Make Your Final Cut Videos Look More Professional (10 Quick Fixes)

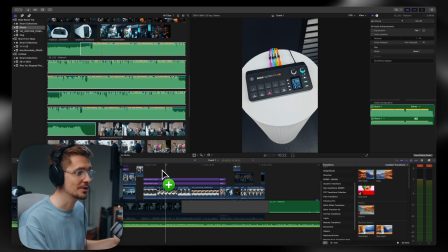491s
Especially for fast-paced edits like this, it's always going to look better than if these are all slightly out of sync, for example.
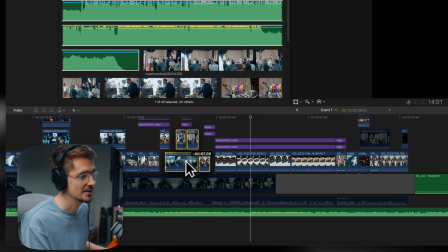498s
So let me show if I just take that out of sync and play this back.
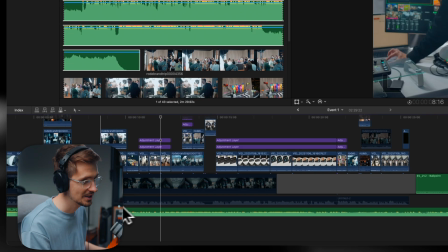505s
Just doesn't work quite as well. Now, quick hack for syncing to the beat of a track, use the M key for marker.
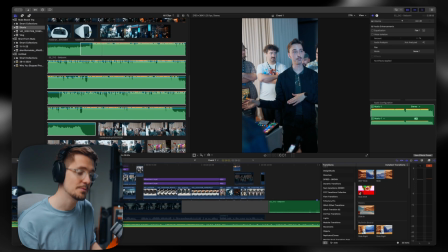512s
So if I play this back, I'm just going to tap the M key every time I hear the beat.
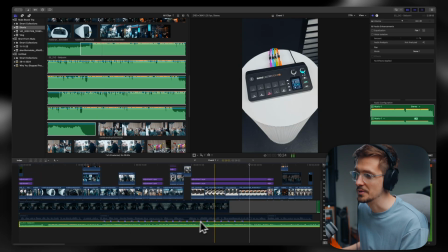520s
And then just by doing that, you've added all these little individual markers that you can easily line your footage up with and make your cuts on. Okay, next up is a really big one. This is one that I see heaps of people do all the time and it's a really easy fix. And that is just having amateur framing.
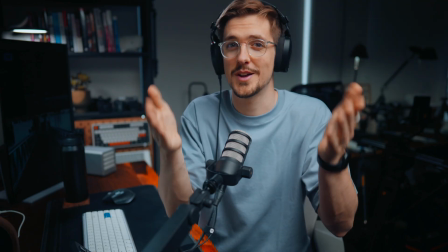534s
Now, if I place myself here in the frame, this is an example of amateur framing, the same as here or even somewhere like here.
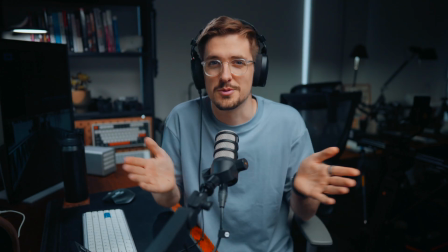541s
Now, if I move back to the center, you can probably already tell this just looks better. You might not be able to tell why it looks better, but it just kind of does. And one of the easiest ways to fix this is using what's called the rule of thirds. If you haven't heard of this before, just imagine a grid on your frame with 1, 2,
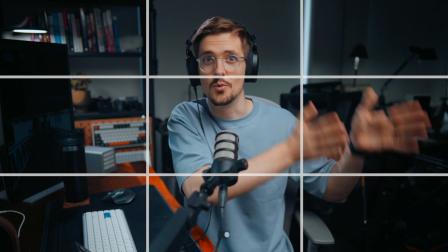556s
3 sections from top to bottom, and then 1, 2, 3 sections from left to right. I won't go into too much detail, but basically you want to keep important parts of your image on the actual third lines.
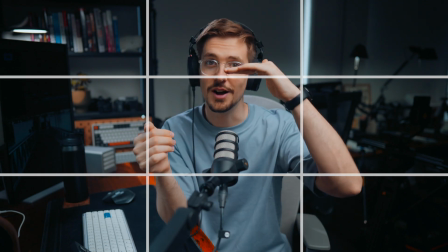567s
A really easy example with a roll like this is to always keep your eye level on the top third line because it just looks the most natural.
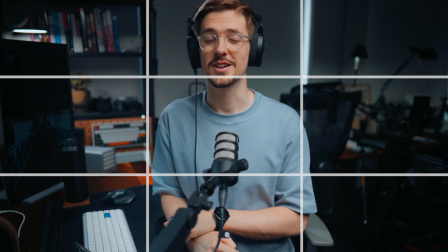574s
If you have your eye level above that third line like this, it's just going to look a bit weird. You're going to have your head cut off.
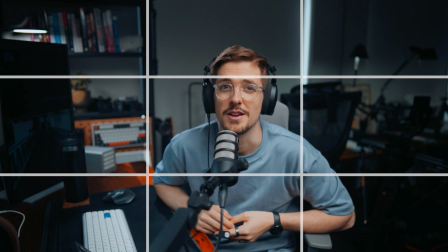579s
If it's below the third line, it's still going to look weird. It's still going to look out of place. And then for aim roll like this, just keep yourself centered right in the center of the image.
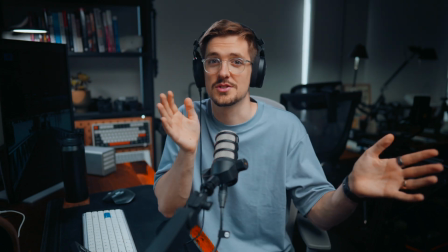588s
If you're slightly off like this, it's going to look a bit weird. And you can always easily just scale and move your image in post if you filmed it a little bit off.
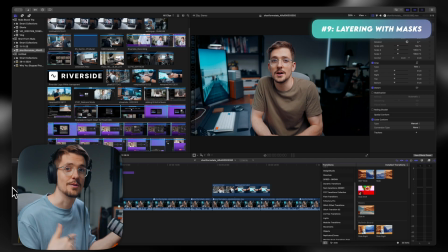596s
Okay, tip number 9 is using masking to add layering to your content. So here's a basic example.
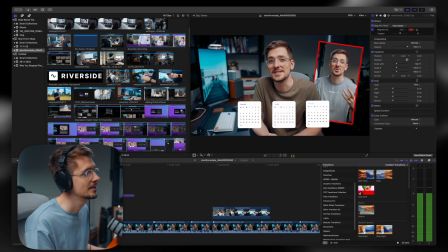602s I posted a YouTube short every day for the past 3 months.
So as you can see, I've got these three kind of layers in my frame. I've got the front layer where I've got these calendar pop-ups, second layer where I've got myself, and then a third layer that seems like it's sitting behind me in the frame.
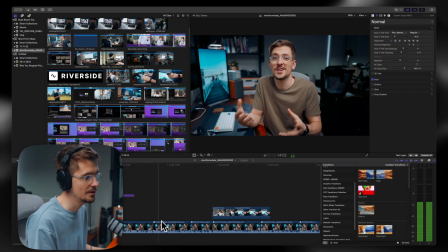618s
And it's actually really easy to do. You just need to get your A-roll clip. So let's just use this clip here, for example.
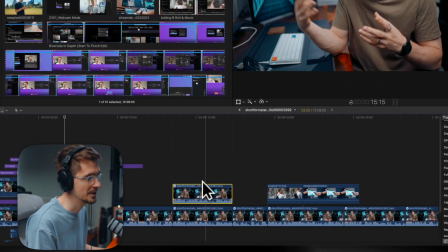623s
And I'm just going to duplicate it holding option. So I'm going to duplicate that clip, put it on top of itself. I'm just going to make sure it's muted.
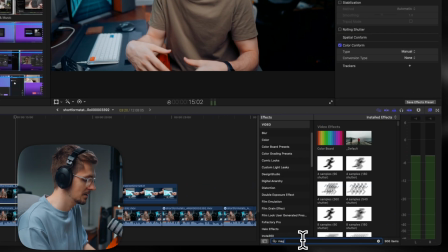629s
And then I'm going to search for, in our effects tab, the magnetic mask. I'm going to drag this not onto my timeline, but onto my preview window.
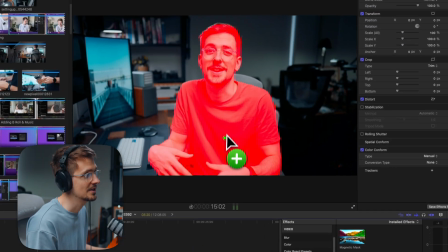637s
And if I drag it over myself, as you can see, it highlights me. So I let go.
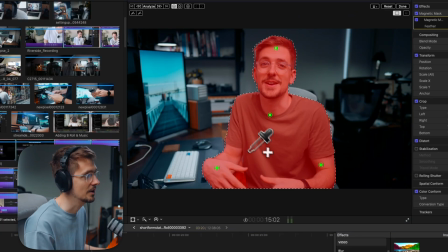641s
I'm just going to click just a few other spots on my body, just so it knows for sure that this is the area that I want it to select. And I also want it to select my chair back here. So I'm just going to include that as well. And then I'm just going to hit analyze.
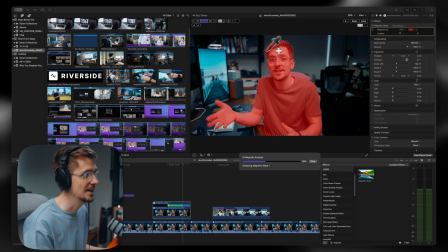653s
Now just give it a few seconds. And as you can see, it's going to analyze the entire clip and keep me selected.
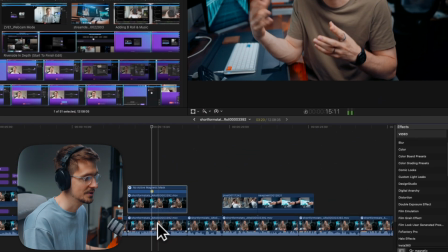659s
And once that's finished, I'm just going to hit done. Now you don't see anything different, right? But if I disable this bottom clip, you'll see that it's cut me out completely from the background.
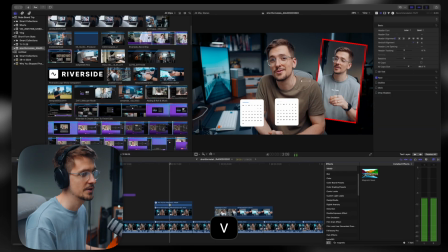668s
This is super powerful. You can do so many different things with masking. If we just use the example of this short form clip that I animated into the background,
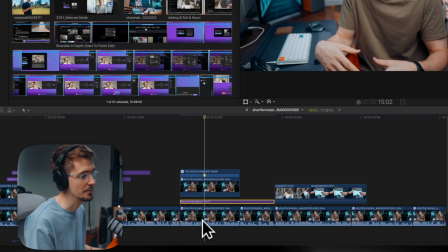675s
I just need to put it in between my bottom layer where the background is and my top layer,
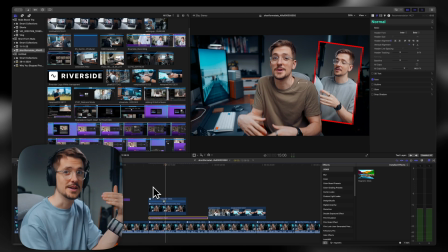680s
which has the background removed. And then just like that, it looks like it's sitting behind me in the frame. You can do this with text, graphics, videos, anything you want. Okay, last but not least is adding a little bit of light sound design. This can really level up your content.
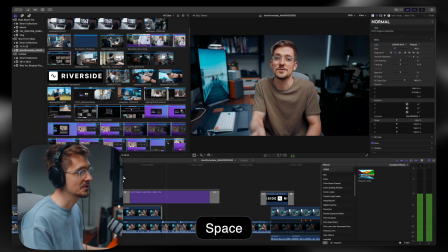692s
So for example, if you go back to this basic subscribe notification, it's fine. We've definitely improved it with that animation, but we can make it even better with some basic sound design.
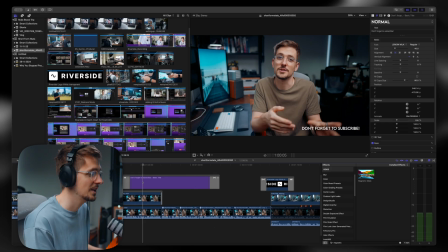702s
And that just means adding sound effects, basically. So I'm going to get a little whoosh sound. I think this one will work well.
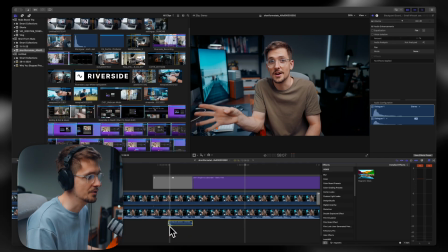707s
So I'm going to drag that onto my timeline. And of course, I want this little whoosh to start when the actual animation pops up.
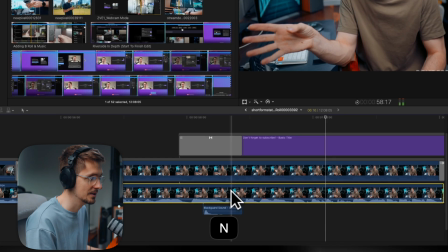714s
So it's about there. I'm just going to add a little marker so I can see exactly where it is.
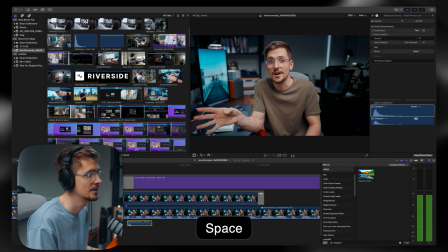719s
And then I'm going to move the audio to that exact spot. Now if I play this back, using AI to cut up my long form, you can see it just makes it that much more dynamic.
Experimented with using AI to cut up my long form like that.
And it even makes it more noticeable because you hear an audible cue.